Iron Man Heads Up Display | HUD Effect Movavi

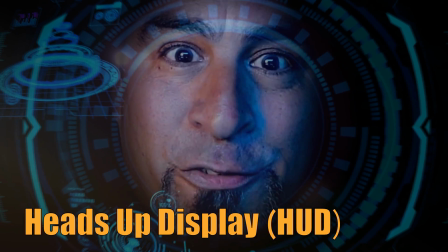The Tony Stark Heads Up Display, or HUD effect, is one of the coolest video effects you can do.
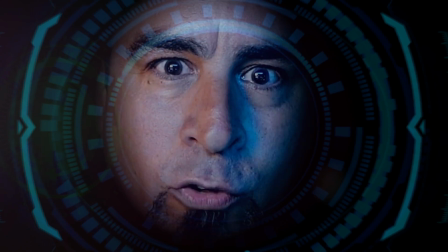Man, I am claustrophobic. I would not make a good superhero. What does that thing even do?
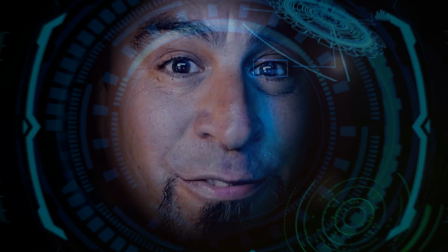If you want to learn how to pull this effect off, stick around. I'll show you how.
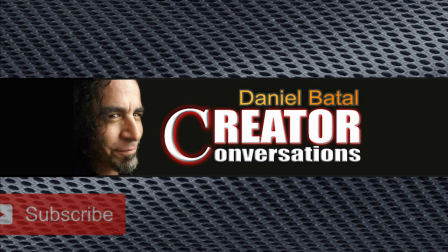Jarvis? Pepper? Why is no one answering me?
Hit the subscribe button and click the notification bell to be part of the conversation.
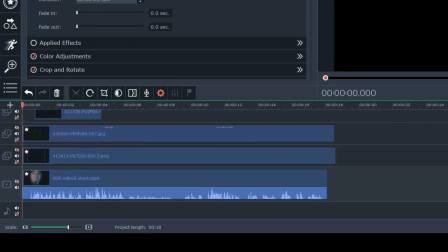Today, I really want to talk about how you can use layers to create an overall effect.
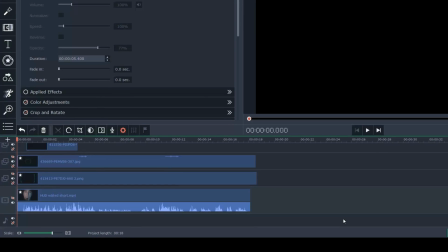This particular HUD effect is one that used a lot of layers.
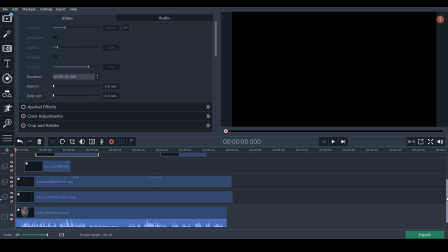If you look right here in Movavi, in my project, you can see I have a lot of little layers going on.
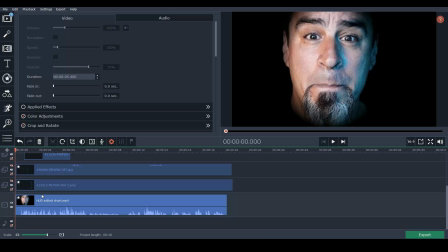The very first layer I filmed was actually my face against a black background. Now, if you notice, it seems like it's sort of cropped and circled around my face.
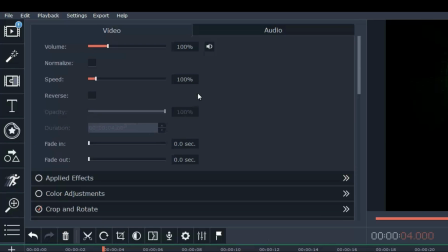I did that very intentionally. When you click on your track in your upper left, you'll see the ability to control all of the things in this layer.
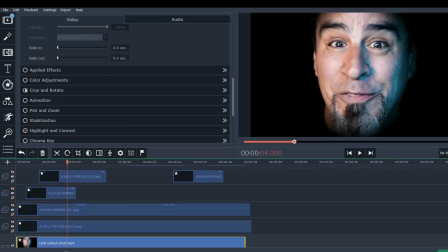To understand what I did, let me remove the crop and rotate and the highlight and conceal.
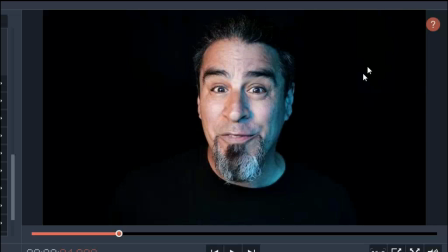You can see this was just me. I had a dark shirt on, I had put a black shirt on, and I had a black background around me that made it a little easier to do what I wanted to do.
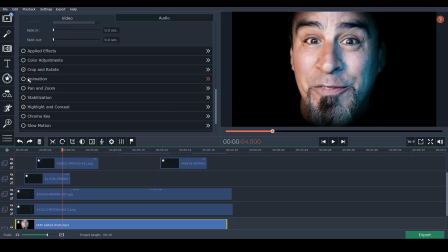What I added was a crop feature that allowed me to focus
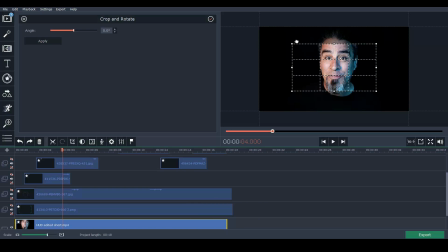in on the portion of my face that I really thought was important to this scene.
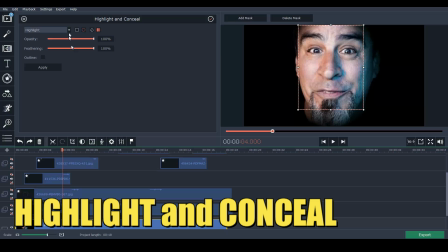The other thing I did was I used the highlight and conceal, and what this option does is it allows you to frame a box or a circle.
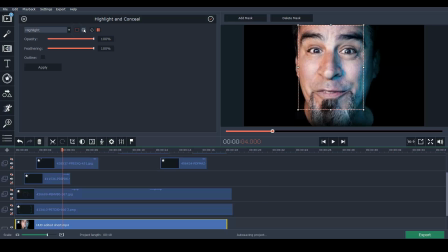You can see the different shapes you can create, square or circle, and you can really highlight the frame. Circle worked well for me because I was just trying to do the roundness of my face. Yes, I know my face is rounder than it used to be years ago,
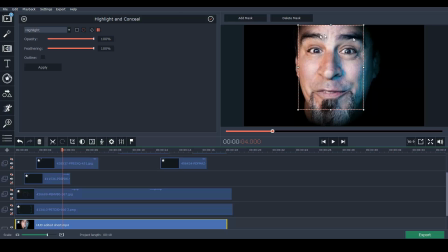but this really allowed me to conceal and mask away the rest and create this sort of vignette effect that only focused on my immediate face.
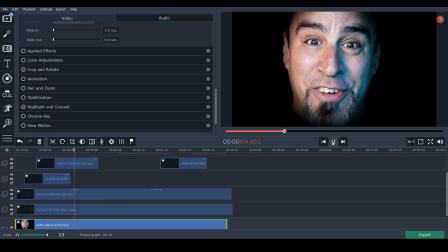So to start, I had that track going on that allowed me to look like I was just speaking into this one highlighted circle. From there, what I did was I went on the internet and found some different images that I thought created this heads-up display technique.
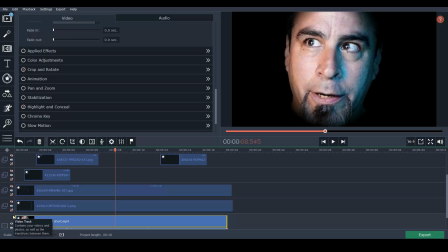Now, you can go to places like pixabay.com or Adobe Stock Images that also has some great images that you can purchase. But I found this one online, and this image, let me turn off this other one so you can see,
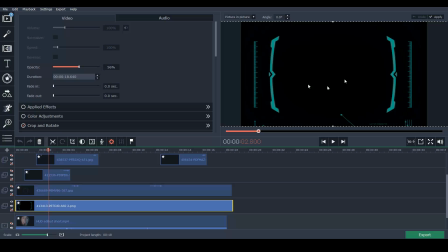this image was just this sort of heads-up display that before I cropped it, looked like this. It was sort of a display layout that I found. Once I cropped the section that I wanted, I actually turned on the chroma key feature,
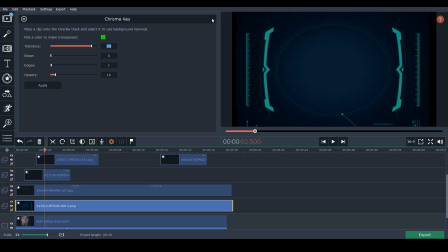and that eliminated the blue section from behind and allowed just the highlighted areas to show through.
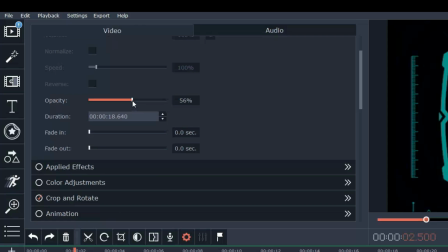I also went up to the opacity and dialed it back to about 56.
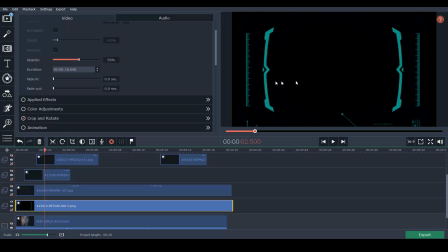It was pretty bright, but dialing it back to about 56% seemed to give me a look that was a little more organic to what I was trying to create. So now I had this cropped layer that was just this sort of technical visual look,
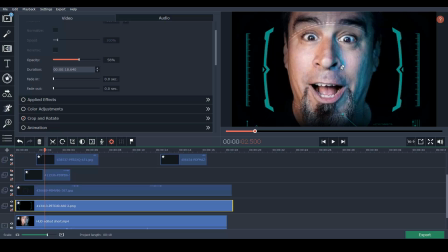and I laid that over my original track of my face, me talking to the camera. And because I had used the chroma key to remove the color and let it show through, and also dialed out the opacity, that gave me this effect.
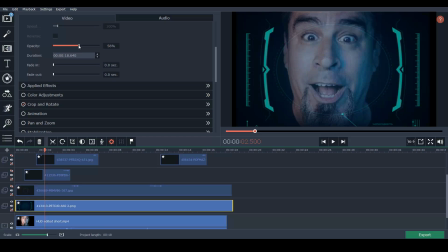If I had turned off the chroma key and dialed the opacity back up, it would be harder to see my face through this layer.
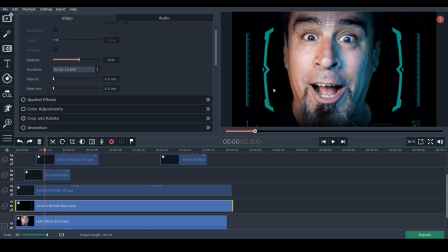So once I had the general feeling of what my face might look like inside of this heads-up display helmet, the thing that I noticed on Tony Stark's heads-up display was there was always a lot of things that were sort of moving in and out of frame as he was inside of the Iron
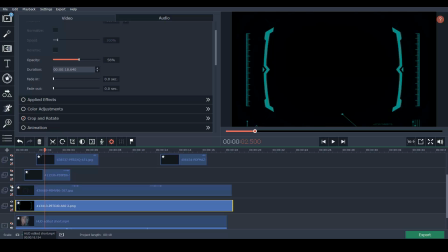Man uniform. So I started looking for even more things that I could add to this. This was another image that I found that was just sort of this weird circular design. It almost looked like a camera lens configuration, but I thought it helped frame the center of the shot.
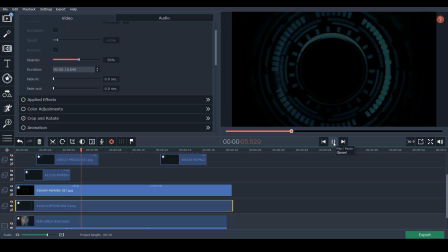I added a little motion to it, and you can see it just sort of sits there, but I added a few flickering glitch effects to make it feel like it was pulsating a bit and moving. And this is really important to the layers that we add, is to create that motion. If you have a layer that you want to create some motion, all you need to do is click on that layer,
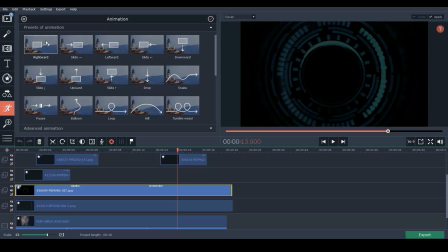go up to animation, and you can either drag down an animation feature onto that,
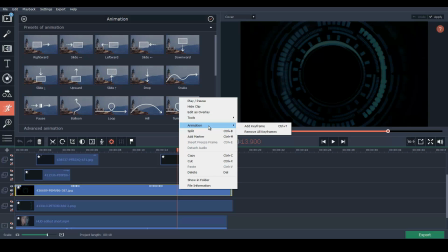or you can right click onto it, click on animation, and add a keyframe.
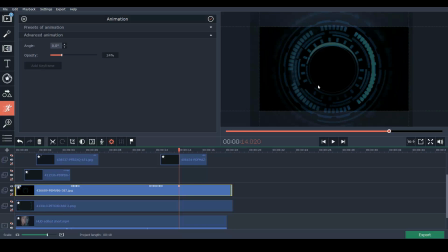And what that will do is add a spot in this particular layer that you can change the location of from where the existing shot is. And for every keyframe you add, let me add another one right here, and change the location of that keyframe, it will force that image to move in between the two.
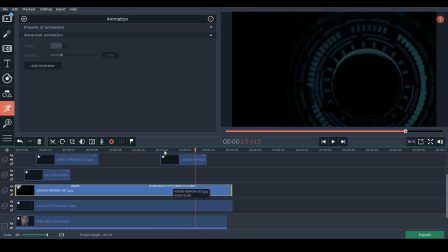The keyframes are just where you want them to end, and Movavi fills in the blanks and moves this image from one location to the next.
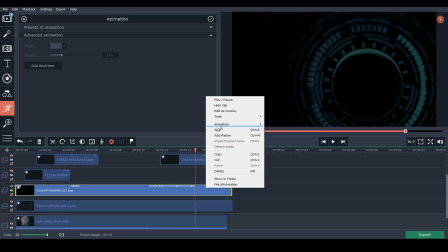Now you can even do things like, let me add another keyframe here, right click, animation, add keyframe.
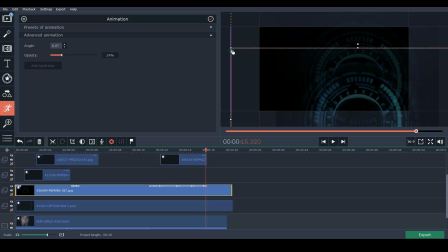You can actually grab that, grab the corners and shrink it down. That's how I created that zoomed in and zoomed out effect, because you can control it by clicking up in the right and resizing that image.
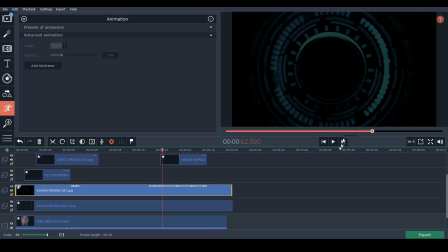So if we go back and look at the frames I just add, I move them around a screen, And then I had it resized, which made it seem like it's zooming out or moving away. But for my shots, what I had to do was kind of shrink and then come back out. Very simple. And that gave that center a pulsating effect.
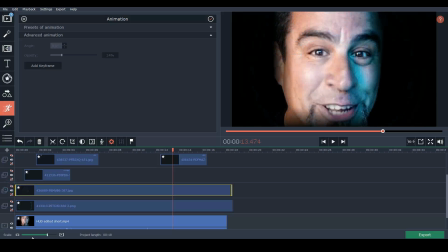So looking at those three layers, my initial one was my face with this sort of digital display screen laid over it.
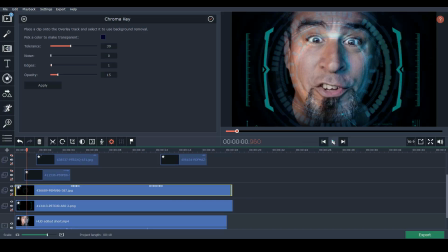And then this circle that wasn't very bright, but combined with the other two layers, it just sort of had this center effect that made it feel like I was within a helmet.
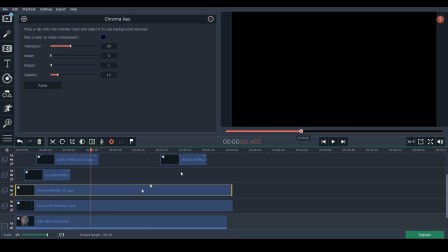Once I sort of had that center graphic figured out,
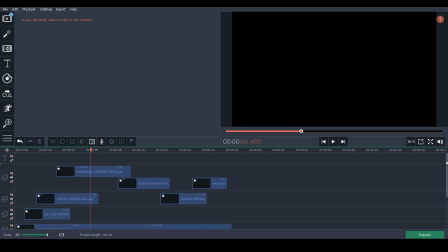the next thing I wanted to do was to add some other features that came in and accentuated things that might be happening within the control panel display of the helmet. This was another little digital graph that I found, and I brought it in for a moment and used keyframing to have it come into frame, sit up, and then I had it drop back down.
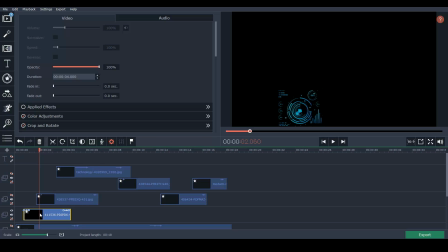Let me show you how I did that one. From this center section, if I were to add a keyframe, animation, add a keyframe, it gives you this window.
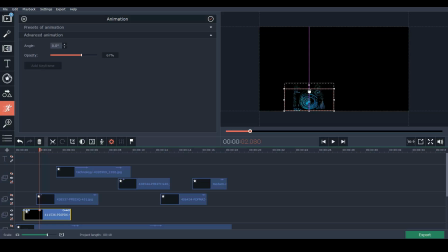The way I made it look like it was popping up is I grabbed the top and I dropped it down to the bottom. So what that does is it makes it feel like this is popping up and down and bouncing, but all I'm doing is actually grabbing the top and shrinking it. So with the motion I added, I just had it pop up, I had it sit for a few seconds, and then I had it pop back down.
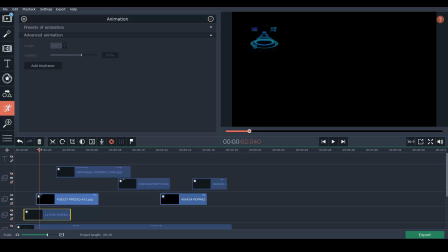Now I did the same thing with other graphics in other areas. This was another piece I found over here, and I had it come from almost nowhere, pop into the upper left. I had it sit for a moment, and then I had it pop back away.
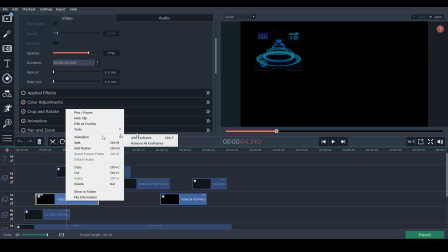If you want to figure out how to get these things to pop in and out, you can add a keyframe, and you can decide if you wanted to make it look like it disappears to nowhere,
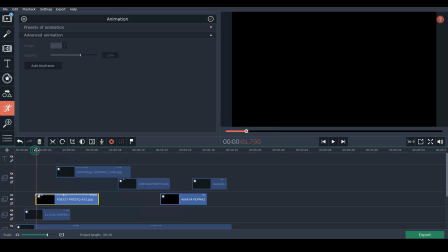is to shrink that down to nothing. And that'll give you the effect of something popping in and shrinking back down to nothing. It's just controlling the size using the keyframes, and Movavi is figuring out everything in between. Some other ones I found were this little circular display, which if you look, I didn't keep this very high in opacity.
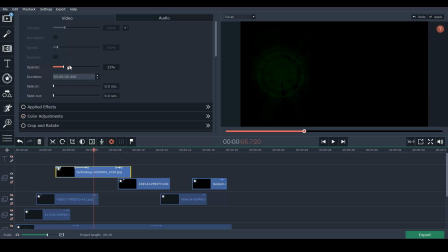This particular circle, I have it dialed back down to about 32 because I didn't want everything to be super bright. I wanted some things to be stronger, some things to be weaker. What that creates is a layering effect where some things are important in the scene and some things are less important.
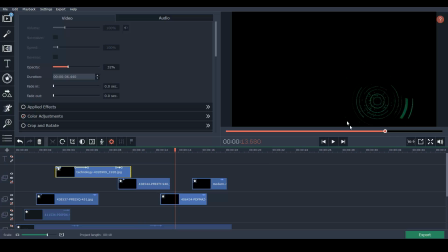And I just found different places to put them. Some were in the upper right. But what happened was, is once I had all of these layers working together,
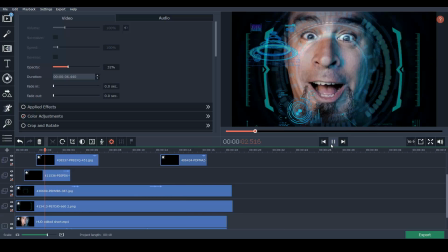then it started to feel like there was actually a lot going on inside of this helmet.
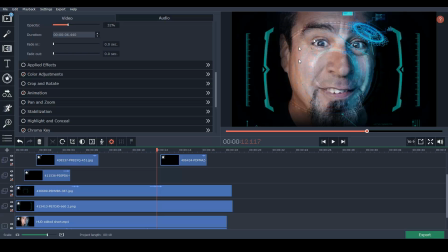I spent a lot of time trying to dial this in, getting the right combination of chroma key effect,
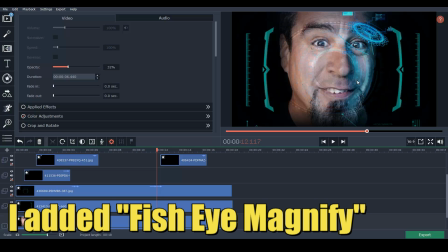opacity of the layers, and design of where I wanted to put things so that each layer made it feel like everything was happening inside of a helmet.
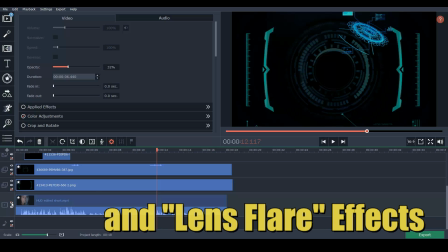Once I had this all put together, I actually shut off my main footage and I took all the rest of these and bounced them,
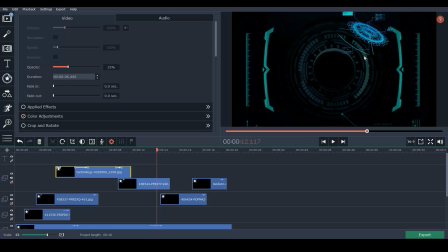which is really just exporting all of these as a project and bringing this back into Movavi.
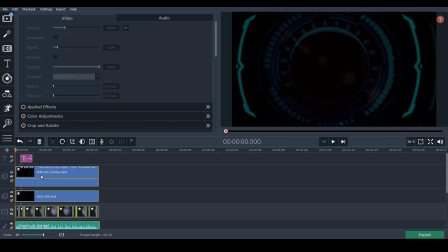Once I brought it back in and everything was in a singular layer, I did some color adjustment.
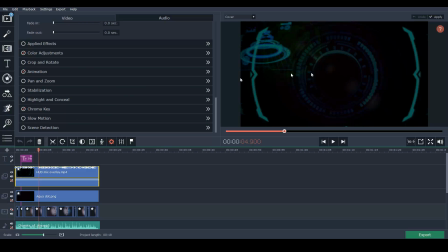I was able to add a little chroma key onto it to pull out some of the darks a little more to let my lower layer show
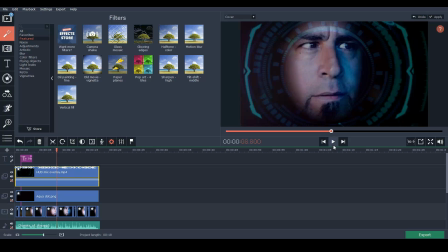through and really tweak these layers in such a way that I could really get a more balanced effect that felt like something. Now here's the really cool thing.
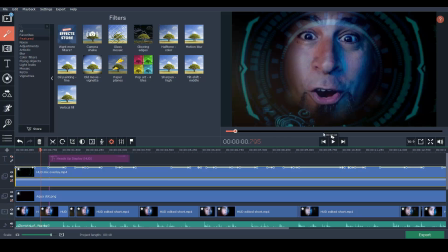Once I had gotten all of these things into one layer, I started using that same keyframing to move the display every time my head turned. If my head turned to the left, I'd add a keyframe and slowly pull that layer over to the left a bit.